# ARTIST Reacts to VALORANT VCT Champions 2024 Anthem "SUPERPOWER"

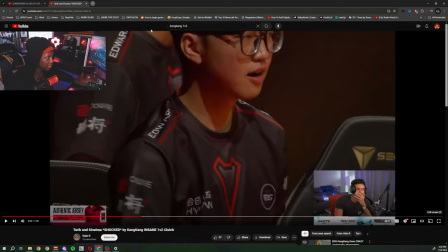(4:09)
We haven't even got to the art yet. Demon One's Fracture Ace. Was that when he was on Brim? Oh yeah, I forgot it was against DRX.
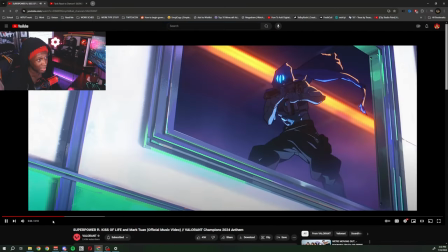(4:14)
Hold on. Now, the thing is, because of the art style, it's kind of hard for me to tell who some of these players are.
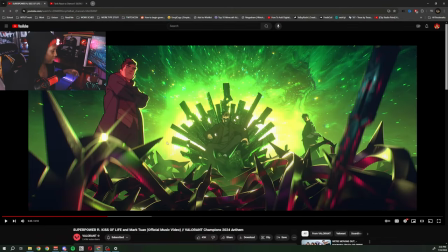(4:20)
This right here, the reason I started freaking out. Peep game. Where's my... Oh my god, I lost my stylus because of the hype.
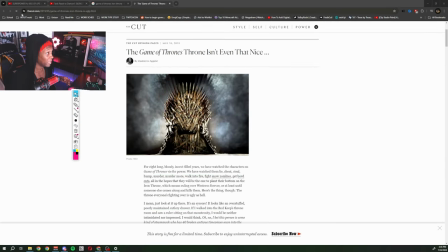(4:25)
What's this look like to you? Tell me this not the vibe we're on. Tell me this don't look like a blicky version of the Game of Thrones throne.
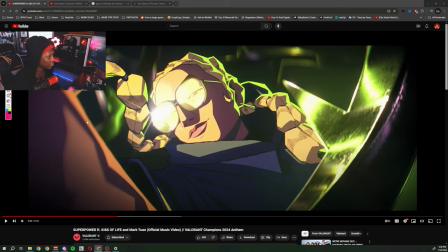(4:31)
I don't know if that's what they were going for. Is that... This isn't G2 Mimi, is it? It's gotta be Benji Fishy right here, right?
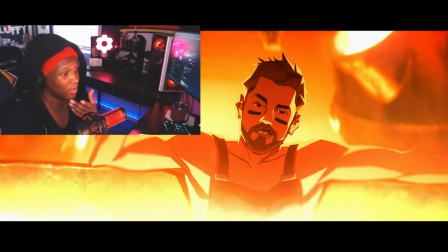(4:36)
Like, who else could this be? I'm actually annoyed because once I figure out who's who, I'm gonna be so annoyed and be like, of course.
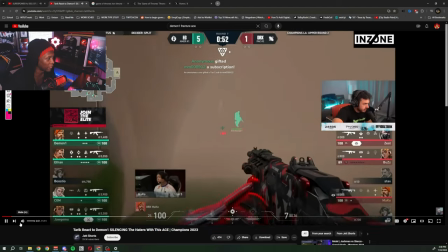(4:42)
This is the Demon One Ace? Let me see what it looks like. I forget. It's been a long time. Why is it always Tarot Clips, bro?
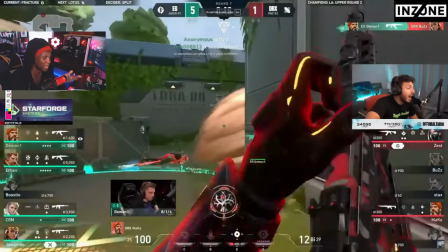(4:47)
I'm just looking... Wow. I mean, it makes sense. Wow, Ace! Oh, yep. Oh, wow.
Lingering above.
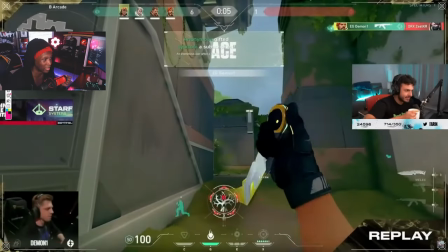(4:55)
Wait, where is it? Where is it? Where is it? Wait, this is when he does the thing, right? Yep.
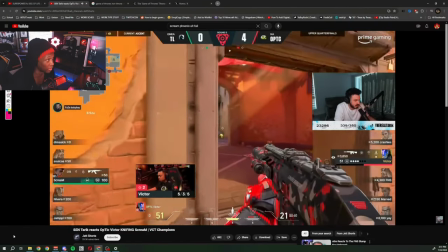(5:02)
Wait, he got knifed by Victor? Oh, this is back in the day. Oh, yeah, it was Scream Nevera.
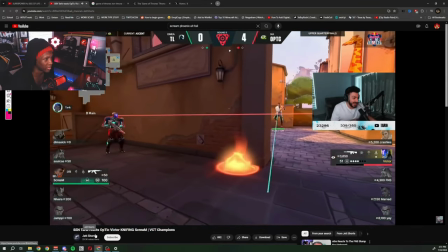(5:07)
Because I do remember back when Scream was there and used to play Phoenix. And this was back when, like, Phoenix was, like, considered bad just all around.
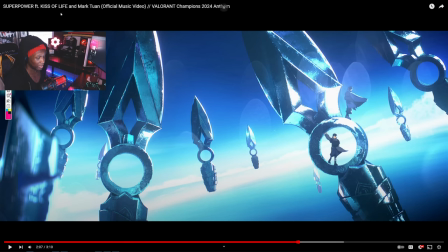(5:15)
That is so cold, bro. Wait, this is tough. How am I gonna even... There's too much art going on here.
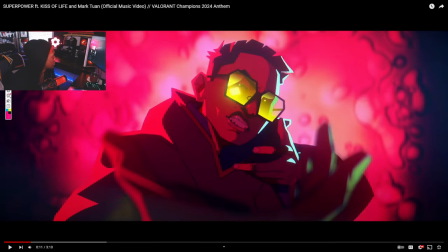(5:20)
This is Boaster, right? Hold on. This is Kong Kong. Because look.
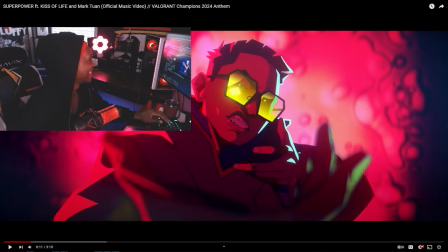(5:25)
Yeah. Yeah. That's so sick. Oh my god. Wait, do you see this lighting effect?
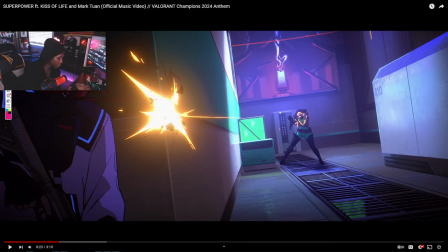(5:30)
When the light hits here, way over here on Viper, you see this glow? That's the same color.
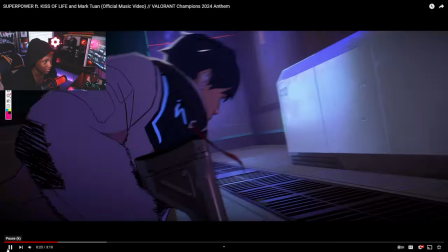(5:35)
It somehow makes this shot look like it has more impact. Like, it's so subtle too.
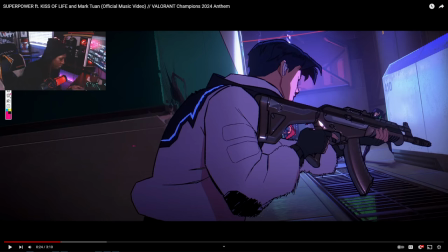(5:41)
The motion, I don't know how many frames this is animated with. How many frames per second. When he picks up speed on his movement, look how they do the edges. It's real scribbly. I love this with 2D animation. It's what makes it feel so much more fast. It's also impressive how they blend with the background so well, because the background, yeah, look how it's drawn. Look at the burn marks here too.
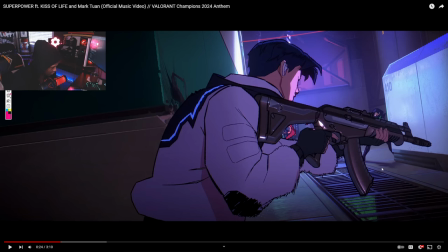(5:59)
Whatever comment said, let the animators out of the basement, they were right, bro. Wait, this shot is crazy. What the hell?
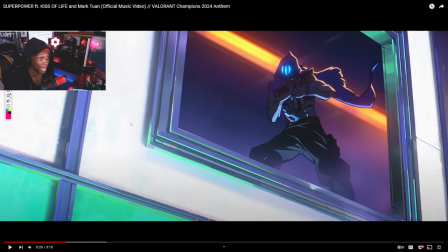(6:06)
Wait, I just realized. And then the tracking shot. How do we zoom over to Omen like this? Oh my god.
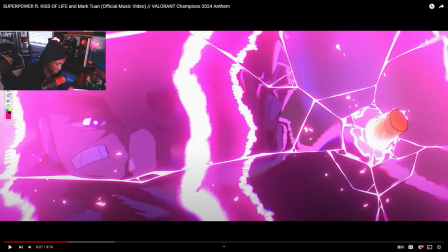(6:12)
This is the bullet breaking through ISO's shield. And look, again, they use a type of brush that has like a blunt edge, like a marker or something. And it makes it feel like the shield is thicker. I feel like it wouldn't have the same effect if you did these scribbles with the same line quality as these scribbles here, for example.
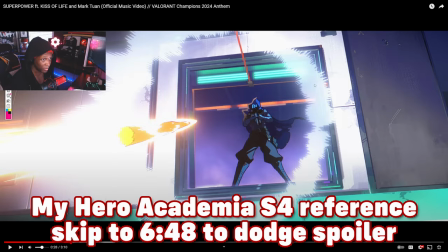(6:28)
This right here looks like some Studio Bones type stuff too. It kind of reminds me of, where is it here?
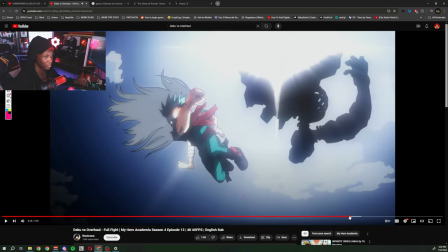(6:36)
Like, you see how the smoke around him has lines going in the direction of the action?
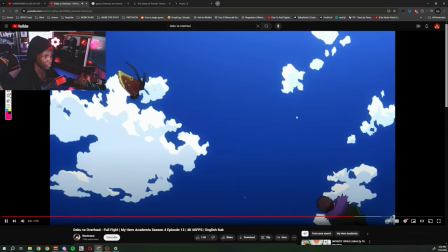(6:45)
There too for a second before it broke into cubes. We have that around the bullet going towards Omen.
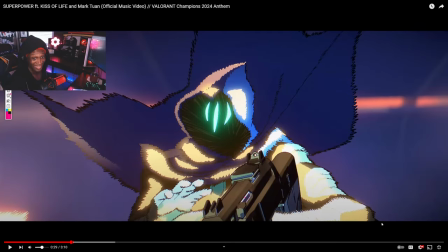(6:51)
I wish it would let me go frame by frame. Look! Look! He fully turned into the scribbles, bro. Like, I don't know how else you can get these kind of effects if you're not doing 2D animation. You know what I mean? Oh my god, wait.
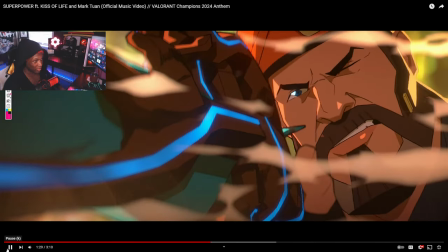(7:02)
Jesus Christ, they drew the skins properly. What? Look!
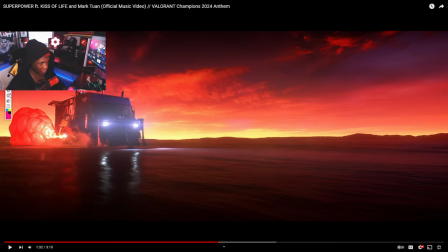(7:10)
How is that reflecting like that? Yeah, this is out of my realm of expertise. Look at this here.
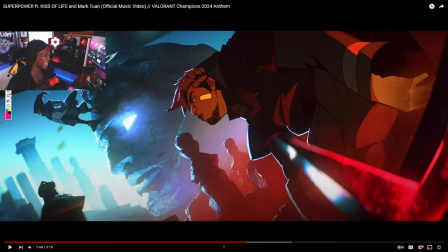(7:16)
I need a behind the scenes, bro. Oh my god, like, look at this man standing on business right here, bro. It's something about the subtle bend in his posture too. We're on the camera is on the gun.
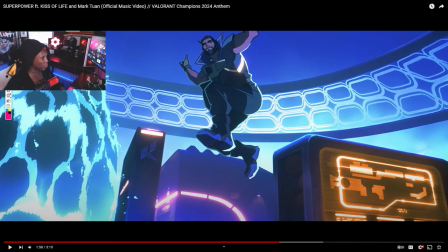(7:30)
Harbor throwing his wall look, bro. This water animation is so sick. You can like see the waves.
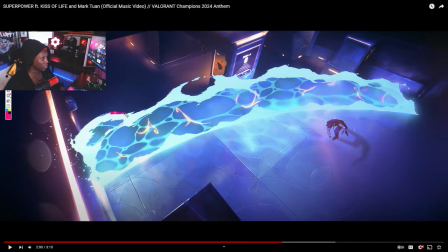(7:35)
You can see the waves going up before he throws them. And then they added more of those scribble lines so you can feel the motion zooming, bro. And then there's even like particles splashing off when the water hits this wall. I feel like I remember this play, but I don't remember who did it.
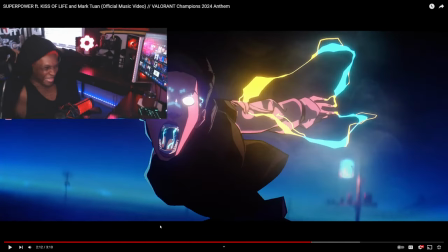(7:52)
Nah, this is just... Oh, look at that, bro. Look at that.
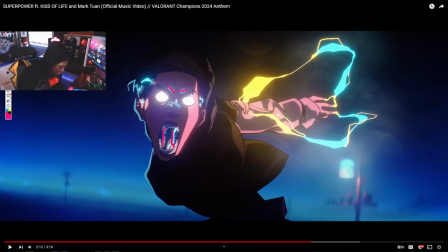(7:58)
Look at the lightning. They have neons. I don't know what those are. That's on Neon's face.
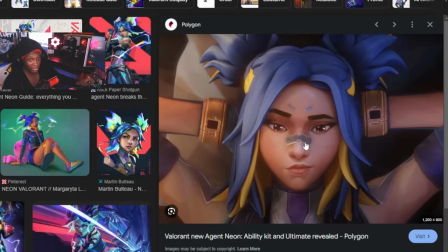(8:04)
These things.
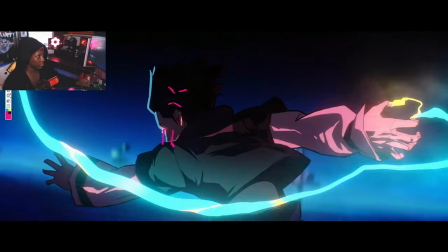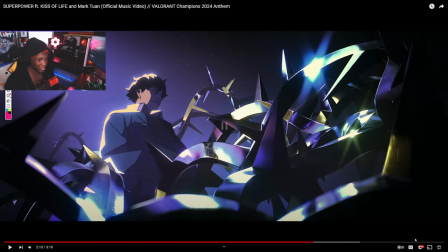(8:11)
Wait, the lightning is insane. There's a gun click boom sound effect, bro. And he literally hit right on that.